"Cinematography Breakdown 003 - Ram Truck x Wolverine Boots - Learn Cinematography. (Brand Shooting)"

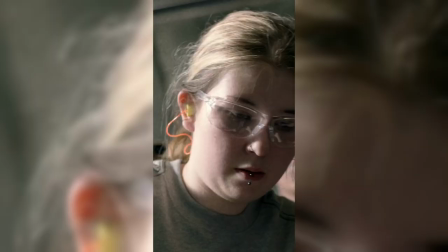hello thanks for watching another shooting breakdown i shot some branded content for wolverine
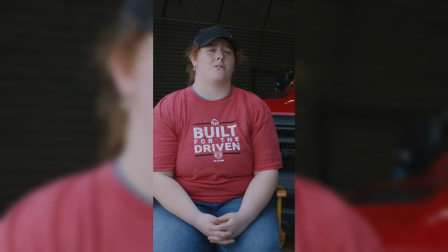boots and ram truck we shot this for a vertical edit but for this video
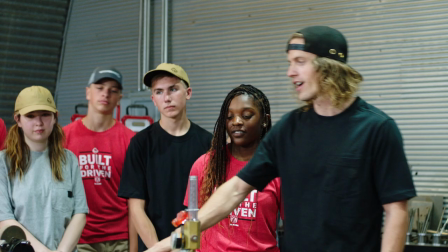today everything will be shown in hd so for the first setup we captured
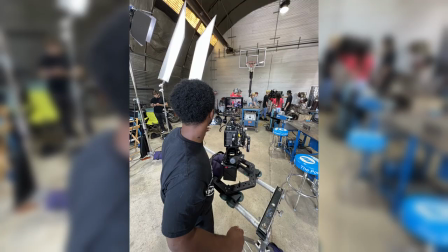the group talking together having a group discussion we used the airy m18 through double opal diffusion kept the overhead lights on kept the garage door open in a sense this could be a
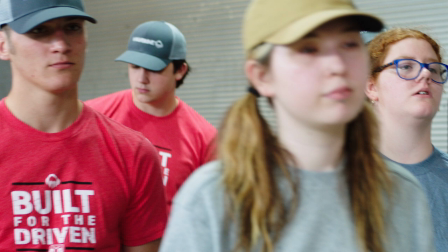form of high key lighting in other words we aim to bring the ambience in the room higher and then we splashed the key on the talent.
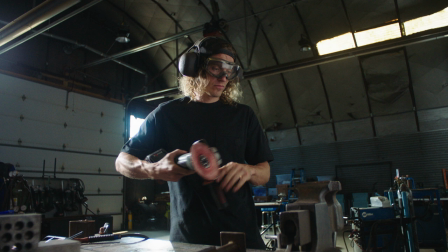The second set up, group work, individuals working,
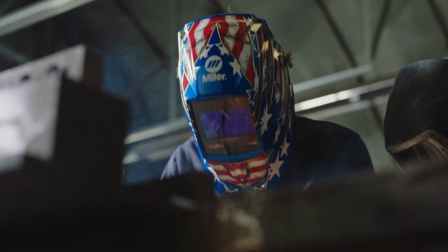everything was in the same spot, we just switched from wide to tight for each group so that kind of helped us save time.
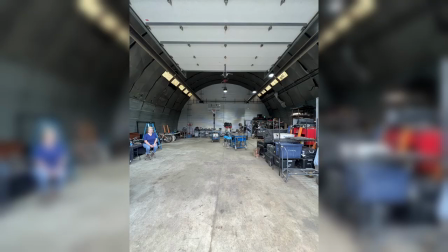At this point I switched gears mentally and I no longer wanted to light just for
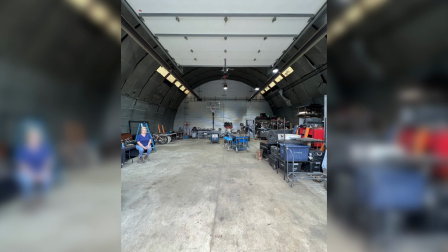general exposure therefore I killed the house lights since the overheads were too much,
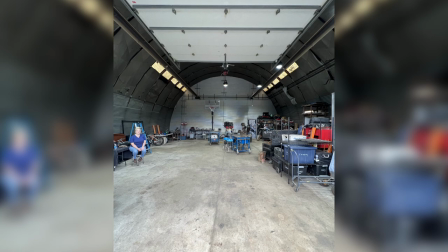they were not dimmable. We couldn't turn them off by certain sections.
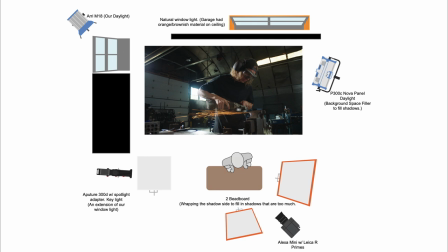Using other resources, we have windows and light leaks from outside to use that became our ambience.
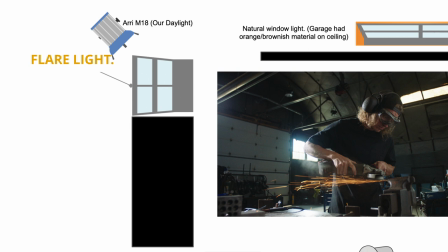The M18 was outside, which gave us our daylight sun coming in.
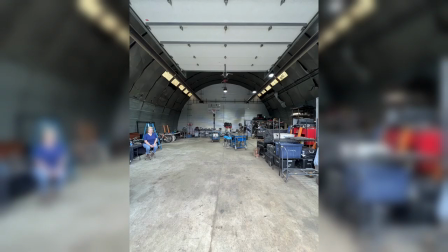This created a flare and a nice glow on the shot.
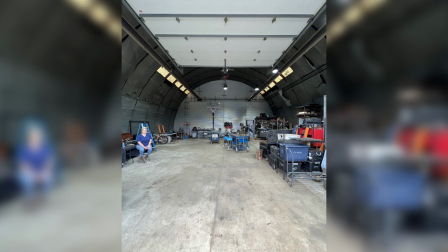This tungsten light at the top of the ceiling was actually the sun coming in through whatever material that's at the top of this building.
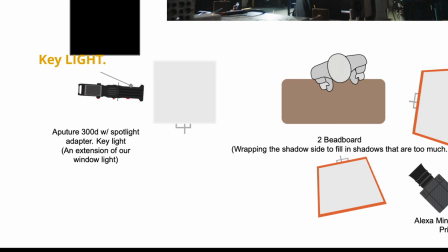Next we gave the talent a key with the Aputure 300d using the spotlight adapter.
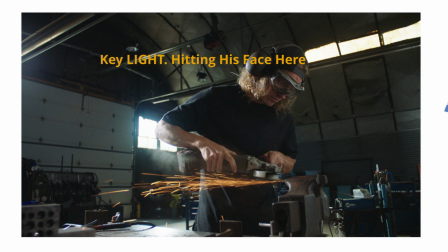We kept the key daylight since I'm kind of shooting this all as an extension from the window.
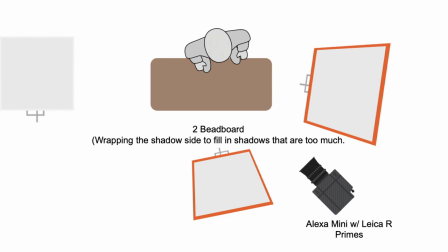Next we splashed some room tone in the back with the 300 Nova panel and because of the shadows
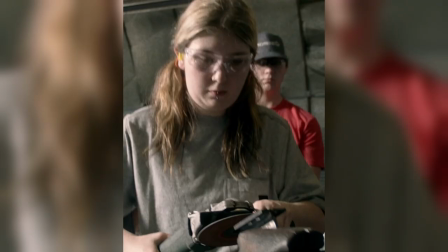on the right side of his face were pretty harsh we wrapped some bounce with beaded boards to fill in the face.
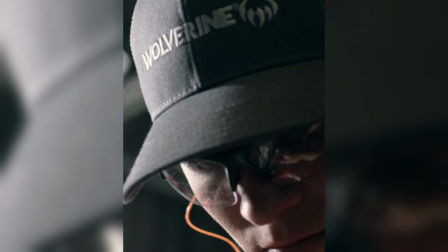Part two of this setup was when they added the group and they added the car We took down the M18 from outside,
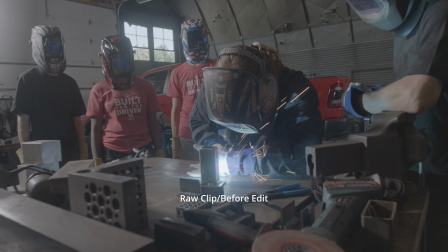moved it inside, and we used it to light the car. Whenever you're shooting lifestyle or branded content and there's a product, it's always important to make sure it's visible.
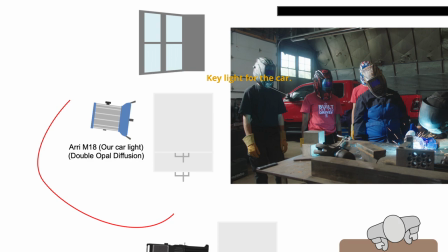You don't want it to get lost in the shadows. So we used the M18 on the front side, and then on the back side of it,
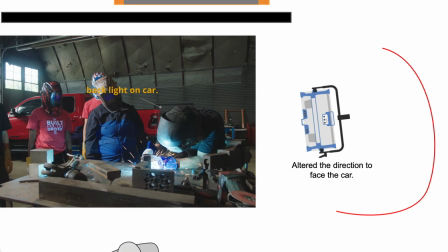we took the Aperture Nova panel that we had before, and we faced it directly at the back of the car.
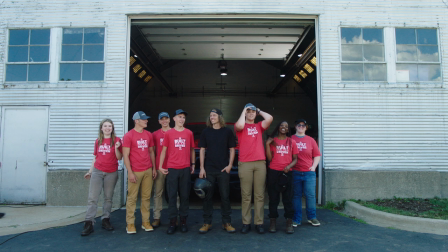For setup number three, we had a few outdoor group shots.
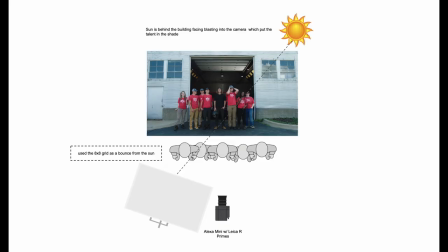The sun was kind of working in our favor. it was pointing towards the camera so we used the 8x8 ultra bounce to just
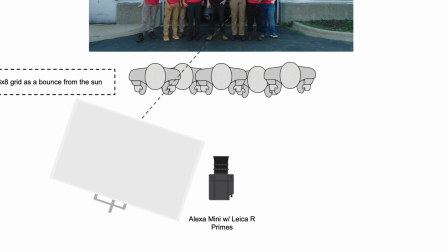reflect it right back to the talent this was a quicker shot so we tried to keep it simple but in all honesty it's all that we really needed we occasionally
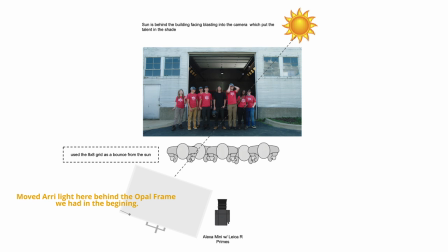moved in the m18 we had it behind double opal again and was down to about i don't know 10 or something like that and
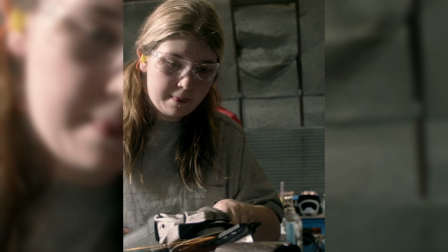we only used it if we felt we couldn't get enough light for close-ups i hope this video was helpful leave questions and comments below If you want to
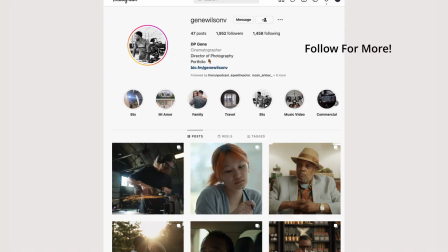see more stuff like this, like, and subscribe.